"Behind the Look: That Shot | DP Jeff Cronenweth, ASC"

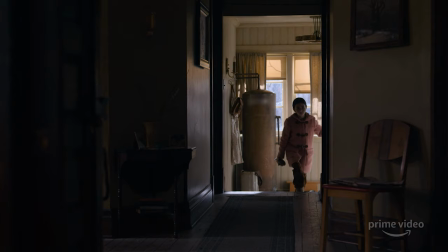(8:59) This is bigger than your theories. It's about limits. Limits you ignored with your vagabond project.
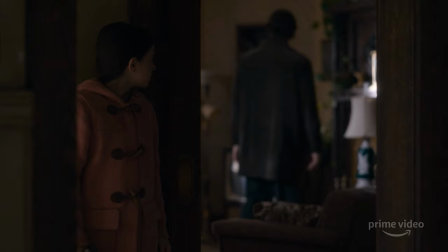(9:05) Alma, there's a right and a wrong way to pursue answers. You can't just steal a piece of the eclipse and think no one will notice.
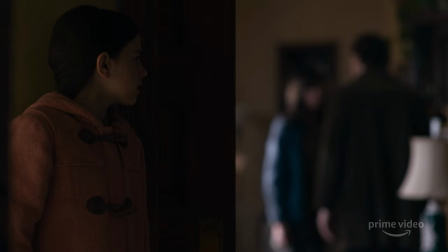(9:13) I've done nothing. And Loretta? What about her? She needs a mother. And instead, you're putting her in danger. She can take care of herself. The same can't be said for you. I don't want to listen to any more of this.
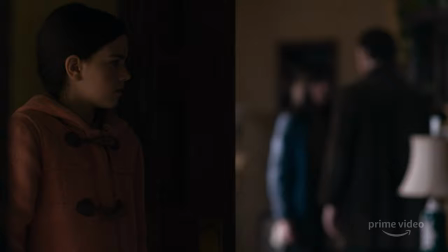(9:27) Alma, I'm telling you. Put it back. Get out of my house. Get out of my house!
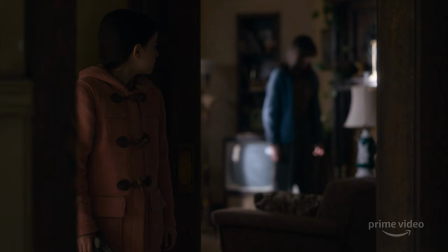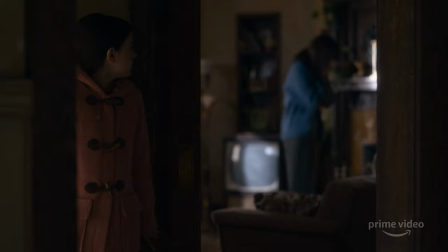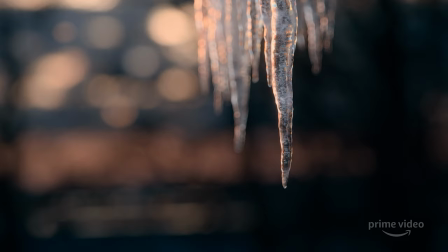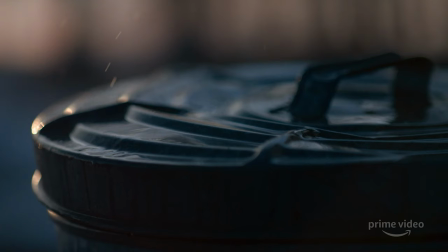(10:03) Thank you.
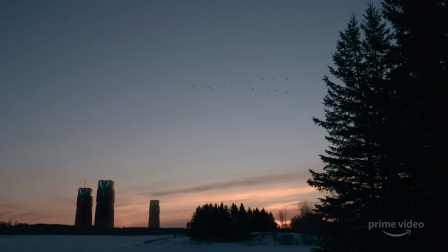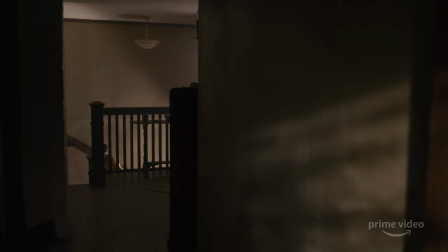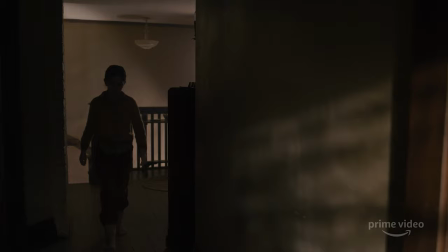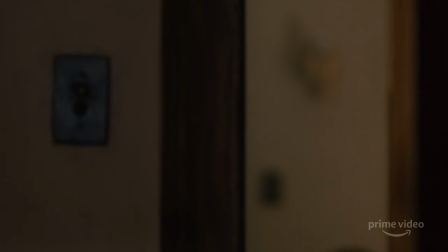Zombies got blocked and gone.
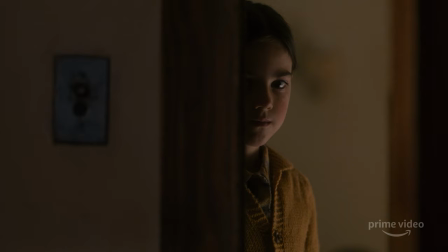(10:37) Vakna med glädje när solvindar ligga och logga.
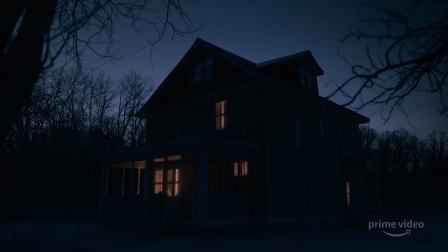(10:46) När kärlekens ljus ligger under till dig, kära brunning. Då stod i sin fagraste gång.
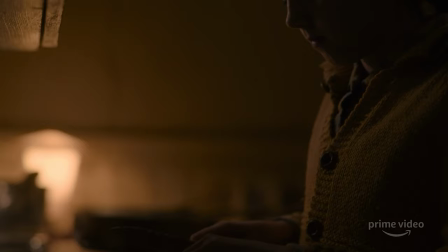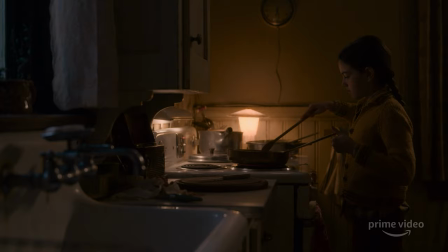Love that. All right. Well, so now we get to watch it again, and I want you to tell us what in the world is going on, because there's a lot. Yeah, there's a lot. I mean, that's the interesting thing about doing a pilot is there's a lot of exposition. You know, you kind of have to set up the rest of the series without actually losing the weight of your own particular episode, you know? So it's a lot to put in a single show. Yeah, but...
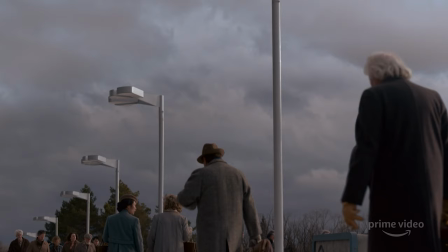(11:44)
I think it works. Okay, here we go. Go ahead and roll it.
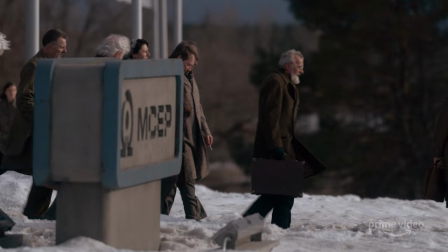(11:49)
Well, this is IMSEP, which is the Loop Corporation, or where the Loop is located.
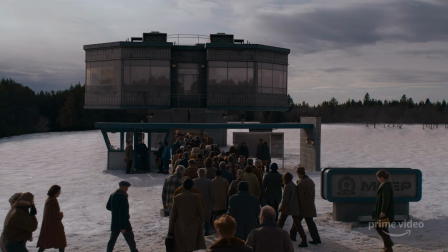(11:54)
And this is townspeople all going to work. And young Loretta is on her way to school.
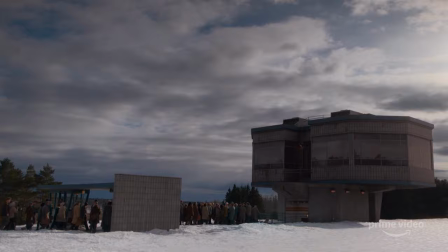(12:00)
And we just wanted to establish the area, the temperature outside, the snow-covered fields,
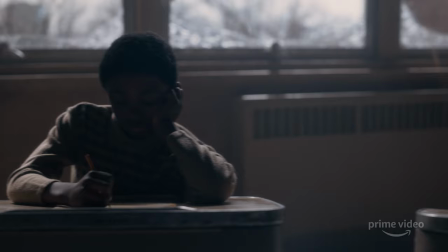(12:07)
the kind of endless flat area that is this town,
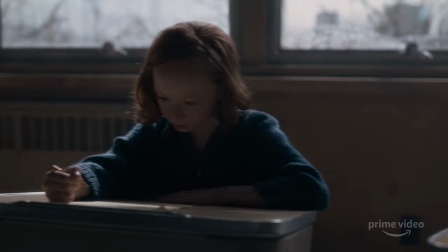(12:11)
to then get a sense of what it is when she actually goes on her search to try to find her mother,
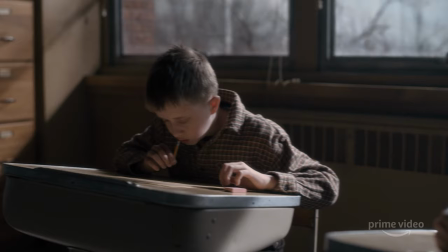(12:16)
and then her kind of isolation within this group, and to make her a little more vulnerable.
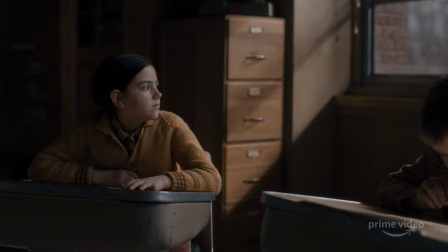(12:23)
So we made camera movements to
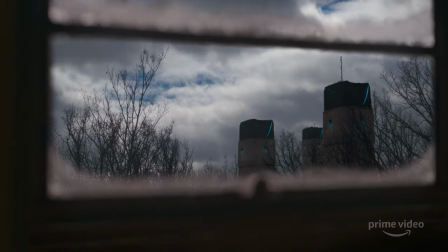(12:27)
pointedly be engaged with the characters and kind of try to
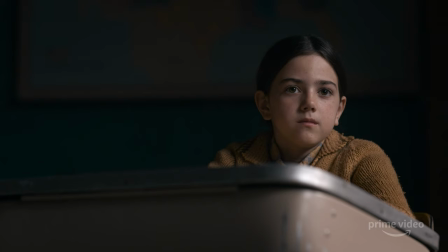(12:32)
elicit as much emotion or at least experience what they are within each shot.
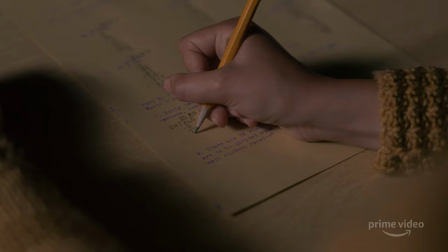(12:38)
And so it was kind of like, it's not so different than what you would normally do,
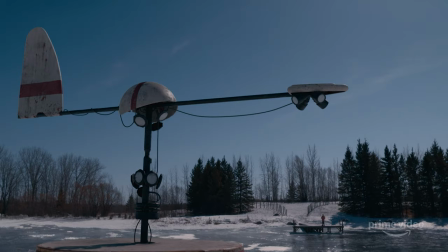(12:42)
but it just was something that we tried to push a little stronger than normal and break some of our own personal barriers.
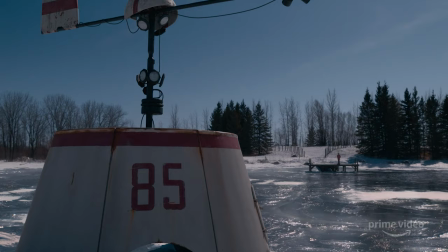(12:48)
And if it felt like something that we were too comfortable with, then we probably should try something else.
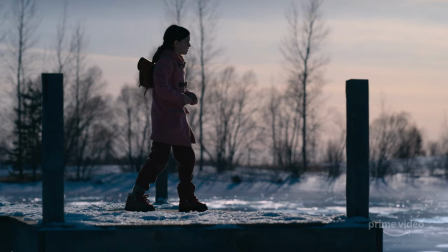(12:53)
And so this, you know, ironically, it was unbelievably cold when we started there.
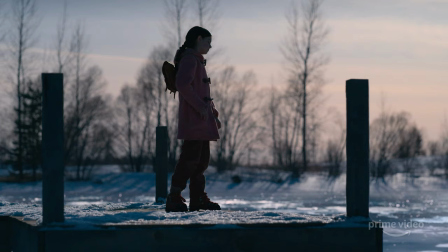(13:00)
It was below 32 degrees Fahrenheit for the first 2 weeks of shooting.